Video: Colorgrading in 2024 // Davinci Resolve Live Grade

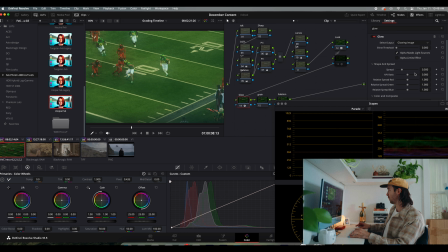Go over to glow, drop that on. You know, I've talked about this a lot. This is how I like to use glow. I like to bring my shine threshold all the way up, go down to composite type, click soft light.
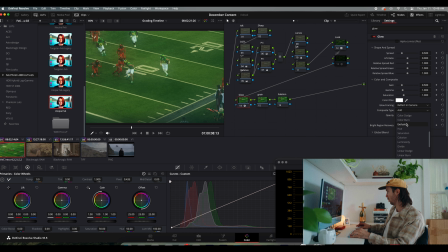Where are we at, soft light? Where are we at? Where? I'm missing you over and over and over again.
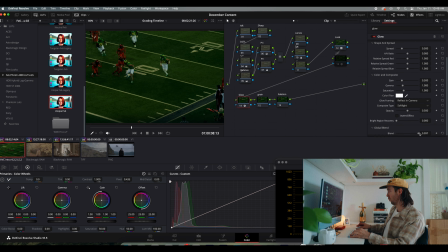Okay, there you are. Cool. Bam. Does a big thing, and then we're going to go down to global blend, and we're going to see exactly what we're doing, right? I think I'm going to sit it right at the halfway point. I like that, but it's crunching just a little bit too much for me.
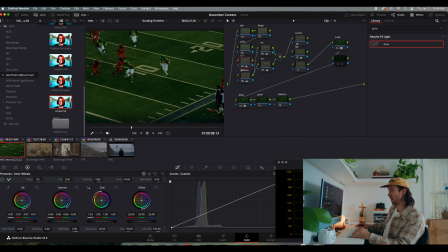Whoops. So I'm going to go into midtones, bring that up just a hair.
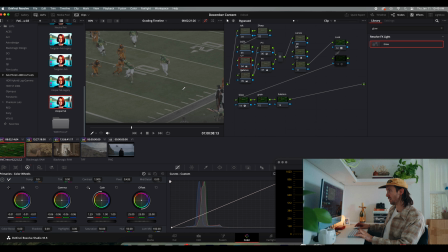And every now and then, I like to Shift D just to kind of see what I've got going on, where I'm at.
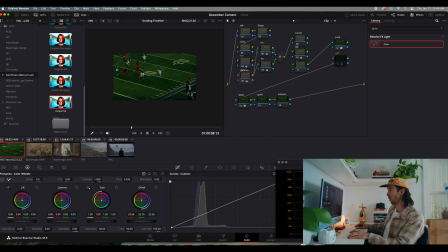I'm going to go down to balance, going to bring down my greens just a little bit, down my reds, and down my greens, right? That. Bam, cool. So that's looking pretty nice.
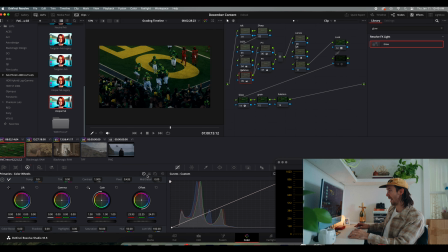Let's scroll through just so we can see what's kind of happening here. Ooh, yep, looking good. That's a good start. You can see from here to here, we kind of have a, you know, change in
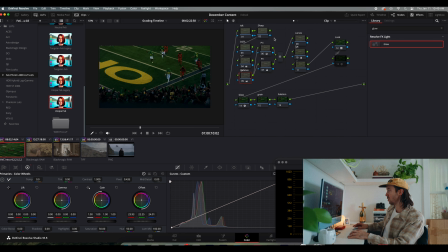exposure, right? So our crowds really dropped off. So I think I'm gonna meet it in the middle and just kind of do that, right? So lift my midtones just a little bit. I really want really strong yellows in here, so I'm gonna go to my curves.
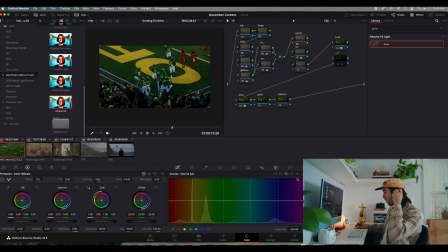You know, I'm gonna also do this with my DCTL. You'll see in a second. But I'm going to go to hue versus sat. I'm gonna go pick that color, and I'm gonna bring that up, right?
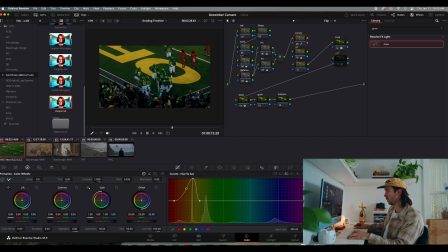I also want to bring down these guys' jerseys because they're not interesting. They're opposition, right? We are not interested at all. That's really brought that guy up. Cool.
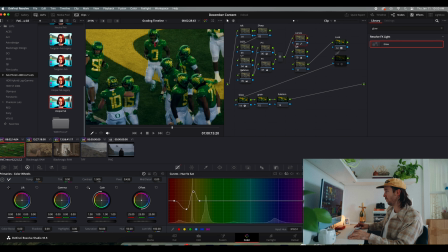So you can kind of see, if you really punch in what we're doing here, it's kind of, you know, maybe not dull, but I want to add a little bit more pop and a little bit more sizzle. So that's kind of what I'm doing right here. Let's go into hue versus hue.
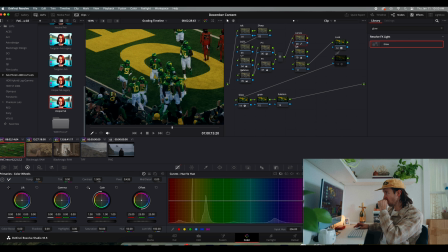I want to separate my greens and my yellows a little bit more. So I'm going to go right here. Cool. I want bluer greens and stronger yellows. So I'm going to, or not oranger yellows, but I really want
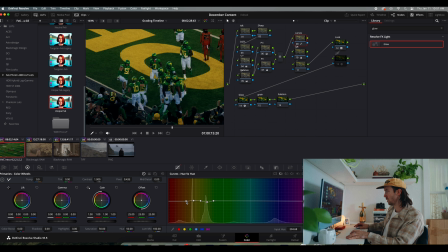I don't want my yellows to sink into greens, if that makes sense. So you can kind of see immediately right here where I'm separating them with this node, if that makes sense. I don't know if you guys can see it on this screen, but you can see where I'm pulling them apart just a little bit.
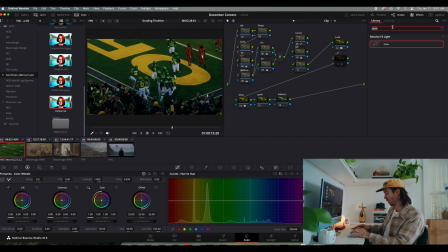And I'm gonna finish that with my DCTL. Let's go over to effects. Let's type in DCTL. Let's go over here, and I'm gonna select Tetra and Terp HSV. This is my favorite one to work with. So green value, you can immediately see where, you know, kind of like what this is doing.
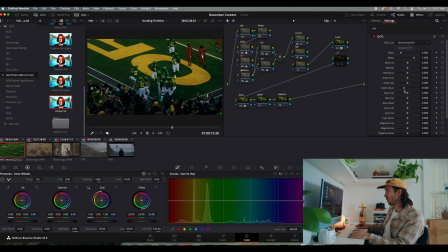I really like to use my DCTLs, especially for my values, right?
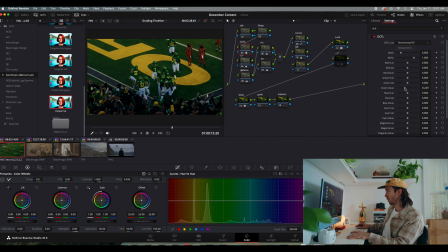So I'm gonna go over to green value. This is where it was. This is where I'm gonna bring it. Let's go to yellow sat. We're gonna punch that up just a little bit. And I kind of want to see what playing with the yellow value does, right?
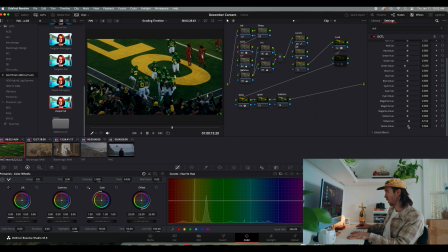I kind of want to separate my greens and my yellows even more.